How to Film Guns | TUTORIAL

don't want that it stays in one spot for one or two frames and then the gun will jolt back continuity if you are having a character shoot multiple times you either can use the same muzzle flash or you can use a different one whether you change the camera angle this is really important because say if I shot someone from this angle but the camera was facing this way that would make a big difference you don't want to put a pistol muzzle flash with an assault rifle muzzle flash get what i'm saying you get what i'm trying to go through another thing is lighting this is like the more sophisticated part but it's super easy to do and that's what we're about to jump into right now so let's hop into our editing software and then we'll get started why are you still looking at me we're about to hop into the edit you know what
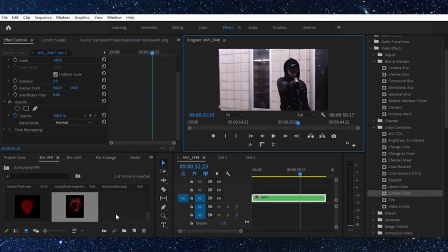325s
okay so we're in our editing software and we have our clips in and we have our timeline so now the first thing we're going to do is color grade this footage so what we want to do when we're color grading we're just going to make this original footage darker in order to have the actual mother flash show and look better on screen after
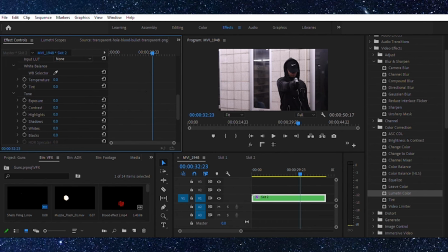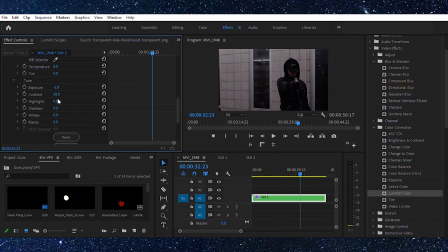that we're just going to change it to like a blue tint make it a little bit more dramatic and just like play with the balances of the colors or whatnot could go
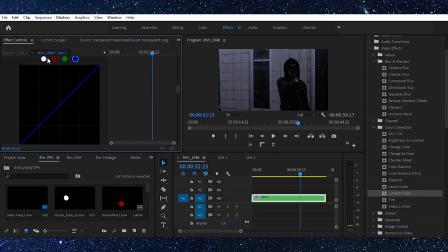365s
to extra mile also mess with the curves I know DaVinci Resolve has a much better color grading software not software but a much better color grading technique than my software that I'm using which is premiere right now okay so we got our footage color
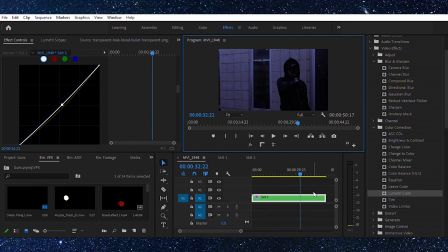381s
graded now it's actually time to work on a muzzle flash a muzzle flash is usually only lasts about one frame so what you want to do is you want to go to the frame where the gun is actually fired and you want to select the muzzle flash uh do you get some stock ones from you
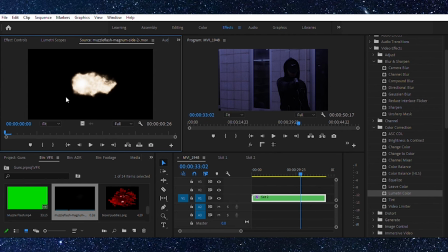396s
know youtube or a website uh called cineflix or cinepacks.com i'll drop it in the description but this is the muzzle flash that i'm going to use right here so let's go ahead and drag that over now i know what you're thinking it's sideways but don't worry uh there's some things that we can do
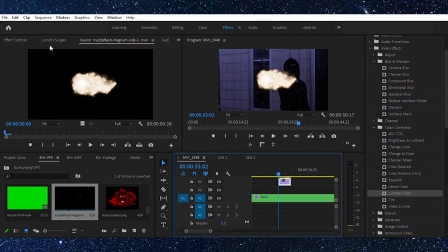415s
that can actually like distort it or whatnot um what i'm going to use is the basic 3d it's right here and i know in davinci resolve it's going to be called skew i'm not sure what it'd be called in other other softwares
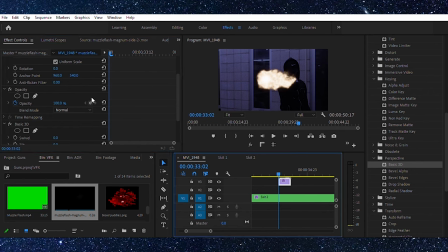432s
so what we're going to do is actually like line it up with the barrel so i'm just going to change this all
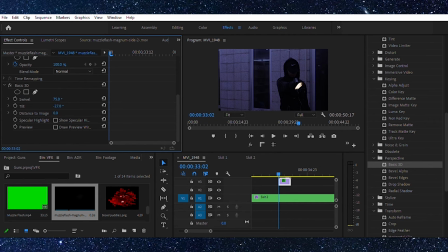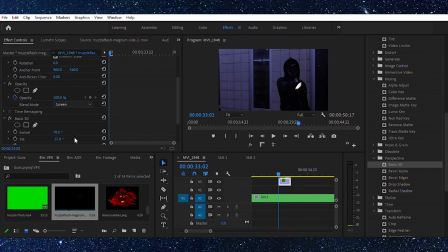463s
right so what you want to do after that you want to change the blend mode to screen or you could just change it to lighten i like to use lighting depending on what this actual scene is but lighting will actually work best in scenes that are color graded to be darker and
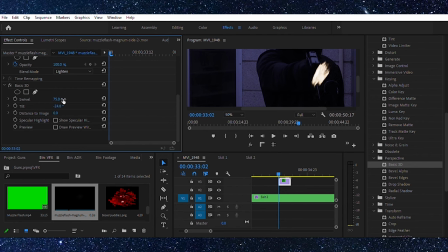481s
right here we also have this little like i don't know if you guys can see it but it's that little square looking thing uh don't worry we're gonna handle that in a little bit now is just time to clean it up so
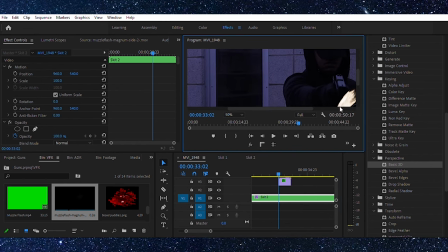495s
we're gonna zoom in and